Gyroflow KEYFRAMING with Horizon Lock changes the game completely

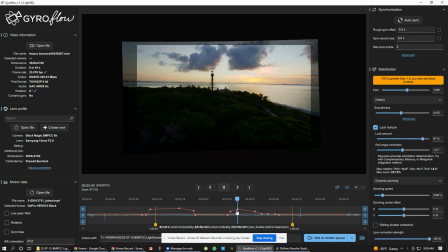[4:08]
And of course, a lot of the time with FPV, you want that FPV look,
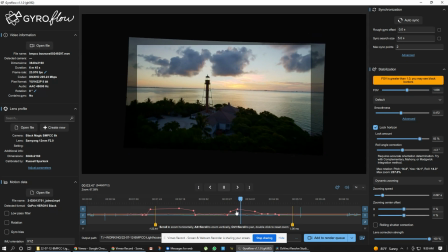[4:12]
but I think for this shot, having the horizon locked is pretty nice.
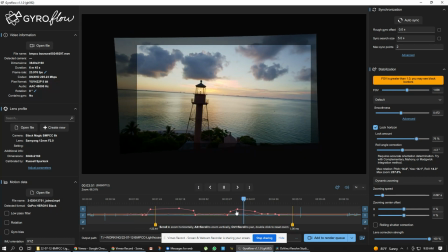[4:17]
It let me fly, you know, a Blackmagic Pocket 6K
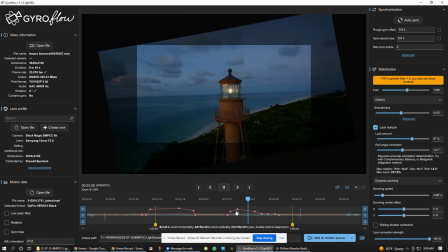[4:23]
up there and treat it like a gimbal drone.
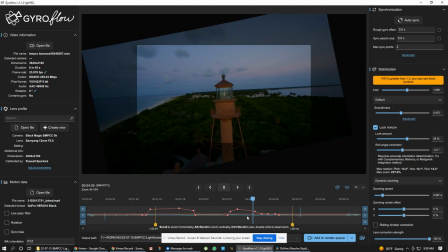[4:29]
You know, it goes around as if pretty much looking like it's an Inspire or, you know, some other bigger Cinelifter,
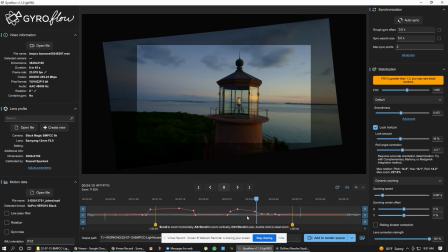[4:38]
but it's an FPV.
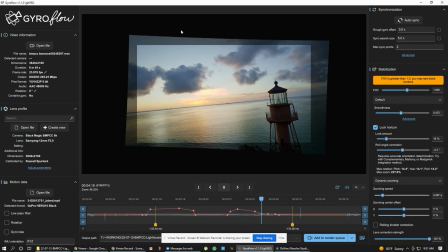[4:42]
So yeah, that's pretty cool. You can see how much the frame is tilting and how much Gyroflow is correcting for that.
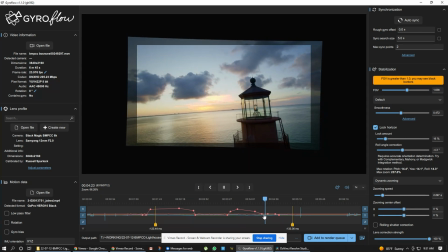[4:50]
And I'm ramping it down here again.
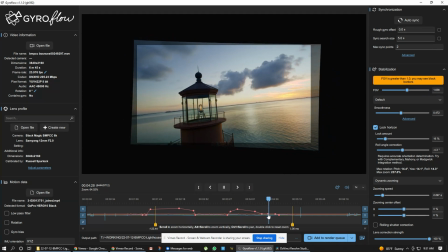[4:52]
Now it's down to only 16%, but it still does a really good job of smoothing out those horizon twitches.
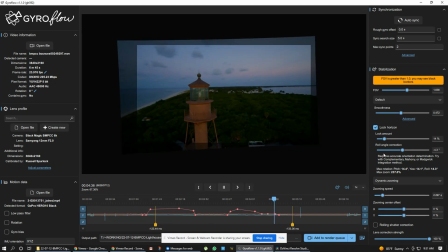[5:02]
So it's not totally locked. And I did put in a little bit of a roll angle correction over there too.
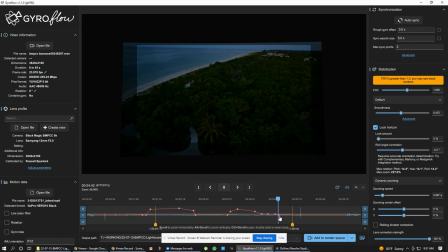[5:07]
And then you can see it's just keyframing right off and going back to normal for the fly out here. So it looks FPV again. You could combine that with some very interesting moves, you know.
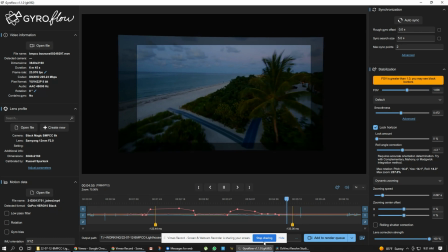[5:21]
Down here I've got a little, you know, letting it tilt.
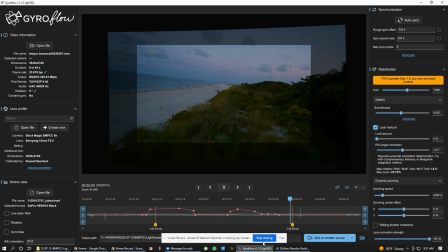[5:25]
I took the lock down to zero, so it now it's flying and looking more like FPV.
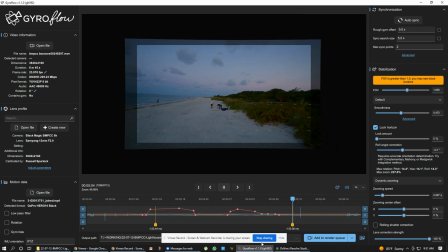[5:31]
And somebody came up to talk to us.